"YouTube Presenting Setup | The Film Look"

We've been presenting like this for two years, so it's time to break down the setup. Welcome to the film look.
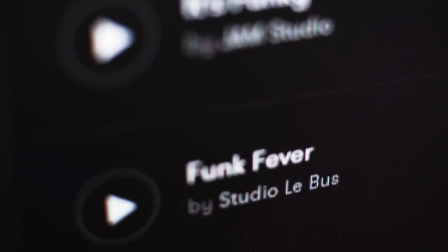7s
Thanks to Premium Beat for providing the music we used in this episode. We recommend you check them out whenever you need a great track for your film.
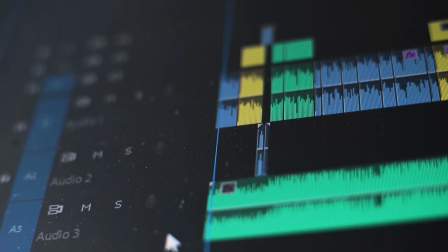14s
Visit their royalty-free library to see what we mean. We've added a link in the description below.
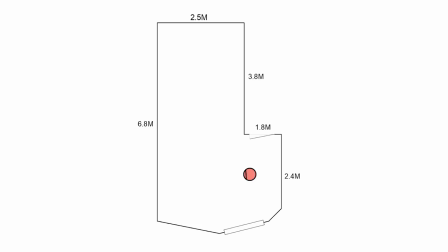21s
Let's start off with the space that we use to shoot in and the floor plan of our studio.
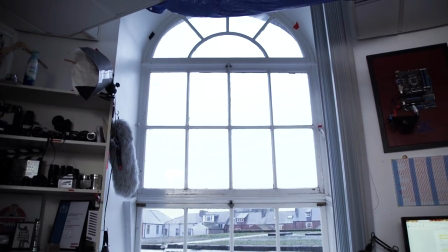25s
To give us as much control over the lightning in the room as possible, we start off by blocking out all of the light coming through the window.
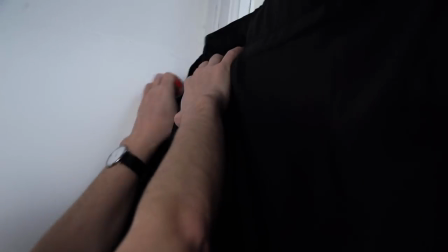31s
Since the window is nearly three meters high we use a large blackout curtain which we clip to the window.
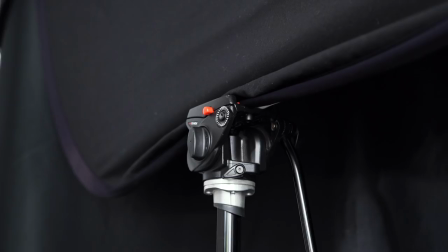36s
Then we use a large fold-out backdrop which we wedge between a tripod head and the ceiling. We didn't say this was going to be pretty.
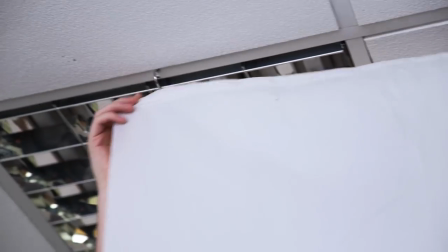43s
Next we hook up a frosted shower curtain up to the ceiling which is one meter away from where we present.
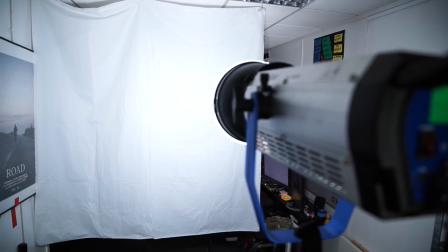48s
Then we place a large light behind to create a large soft source. The light we use is a nice photo
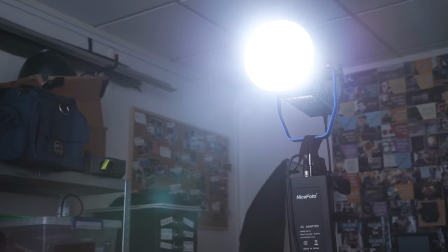53s
330 watt LED set to 5600 Kelvin at 10% brightness and is around about two meters away from the shower curtain.
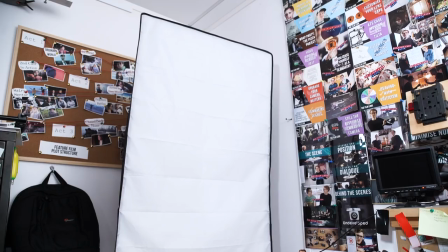61s
We have a video review all about the nice photo light here if you want to check it out. Before we got this light we used our soft boxes and placed them right next to the shower curtain.
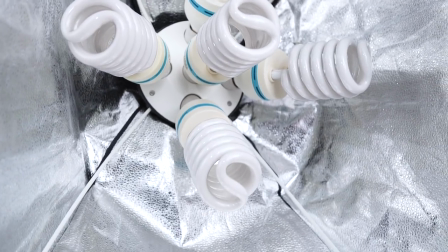69s
We've had these soft boxes for about five years now and they have a green tint so we were always correcting the color in the white balance settings on the camera or in the edit.
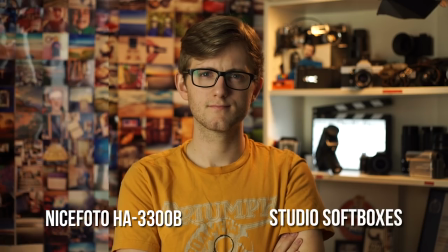77s
More on color correction later on. Here is a side-by-side comparison between the two different lights.
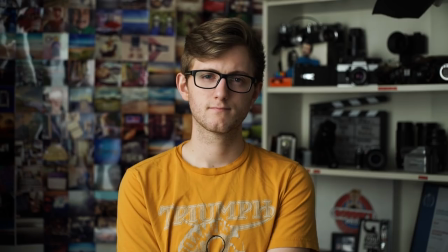84s
Next we add a background and a hair light by using a household bulb which is attached to the bootcase via a can light.
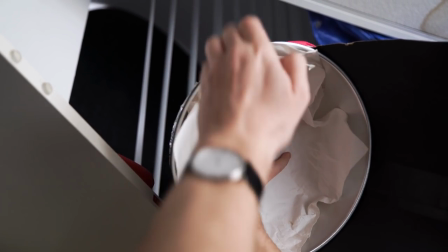90s
On the front of the can light is DIY diffusion paper to make the light softer and also a cardboard flag to stop the light from spilling too much on the presenter. We have a video about the DIY diffusion paper right here.
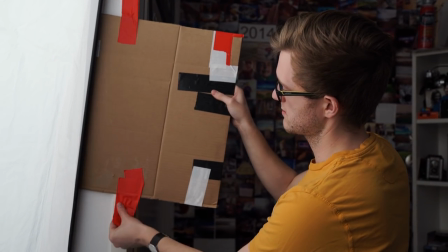101s
Finally we tape a DIY cardboard flag to stop the light from hitting the background as it is shiny photo paper and
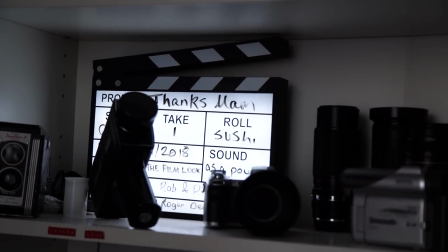107s
then we use this practical light which is a light-up clabber board on the links to all of the equipment can be found in the description below.
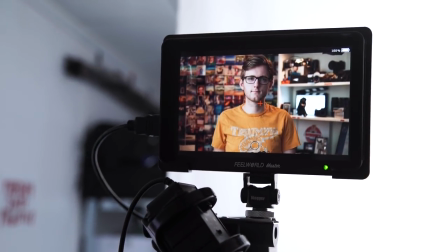114s
To shoot the presenting we use our Sony a7s mark 1 which is around about 1 meter away.
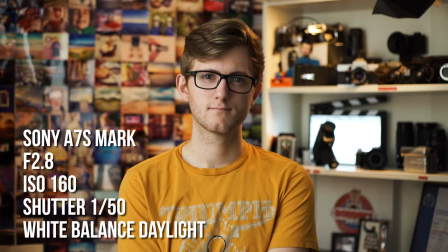118s
We use a Canon 50mm lens set to 2.8 with a shutter of 1 50th and an ISO of 160.
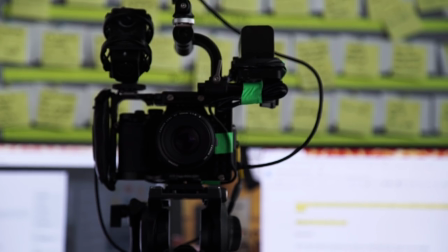124s
We present right in front of Richard's desk which we raise descending height. We do this as we do not have a teleprompter so we can read the script for the episode right off the screen. When it comes to the presenting parts like this one when we're talking directly to the camera we just have to memorize the lines and we don't always get it on the first take.
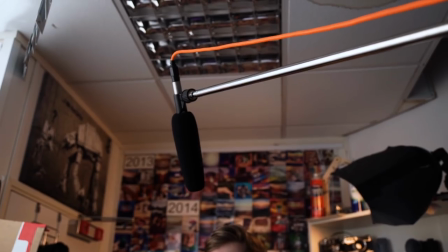141s
I did that time though which is not meant to happen. For sound we boom a Rode NTG3 on a C stand just out of shot above us.
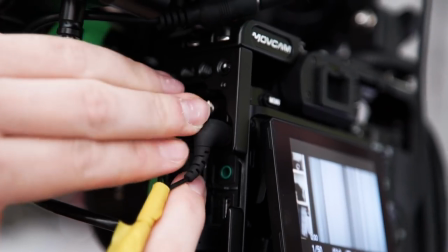148s
We use a smart rig which converts an XLR cable into a 3.5 mil cable and provides phantom power to the microphone so we can feed the signal directly into the camera.
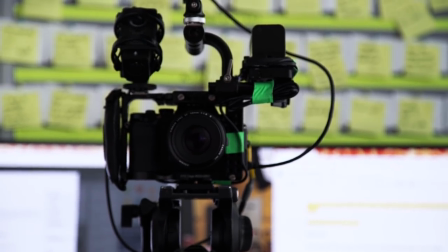158s
When recording the parts of the script where we are not presenting directly to the camera we still roll video. We do this to help keep the audio consistent throughout the whole recording. Also it will be a bit of a Faf to set up another audio recorder for this setup.
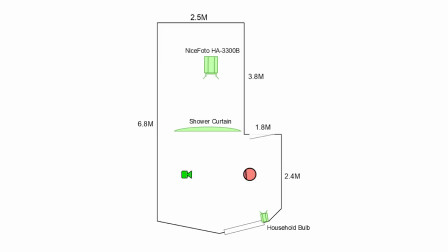170s
The time it takes to shoot the presenting of each episode depends on the length of the script but having the same setup helps us save time.
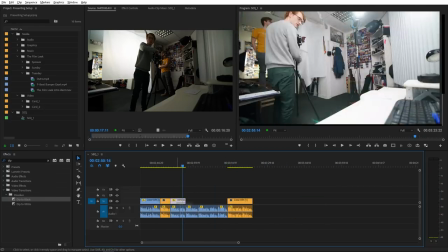176s
In the edit we cut it all together with the other footage from the episode and then color correct and grade the shot.
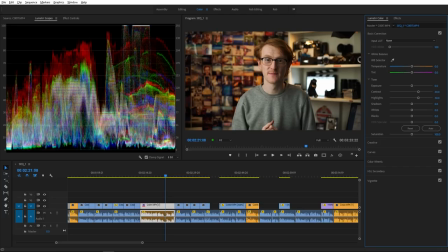181s
The standard profile we shoot with on the Sony a7s mark 1 has a flat look to it so we add contrast and bring up the highlights just to make the image pop.
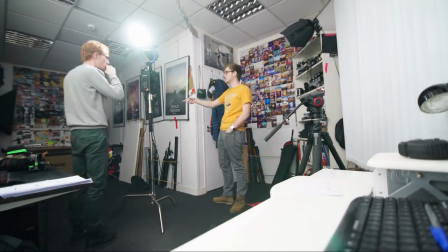190s
And that's it the setup is a bit makeshift and DIY but it works for us. If us know in the comments below we love to hear what you think and if you do anything similar if you haven't already consider subscribing and remember achieve it one shot at a time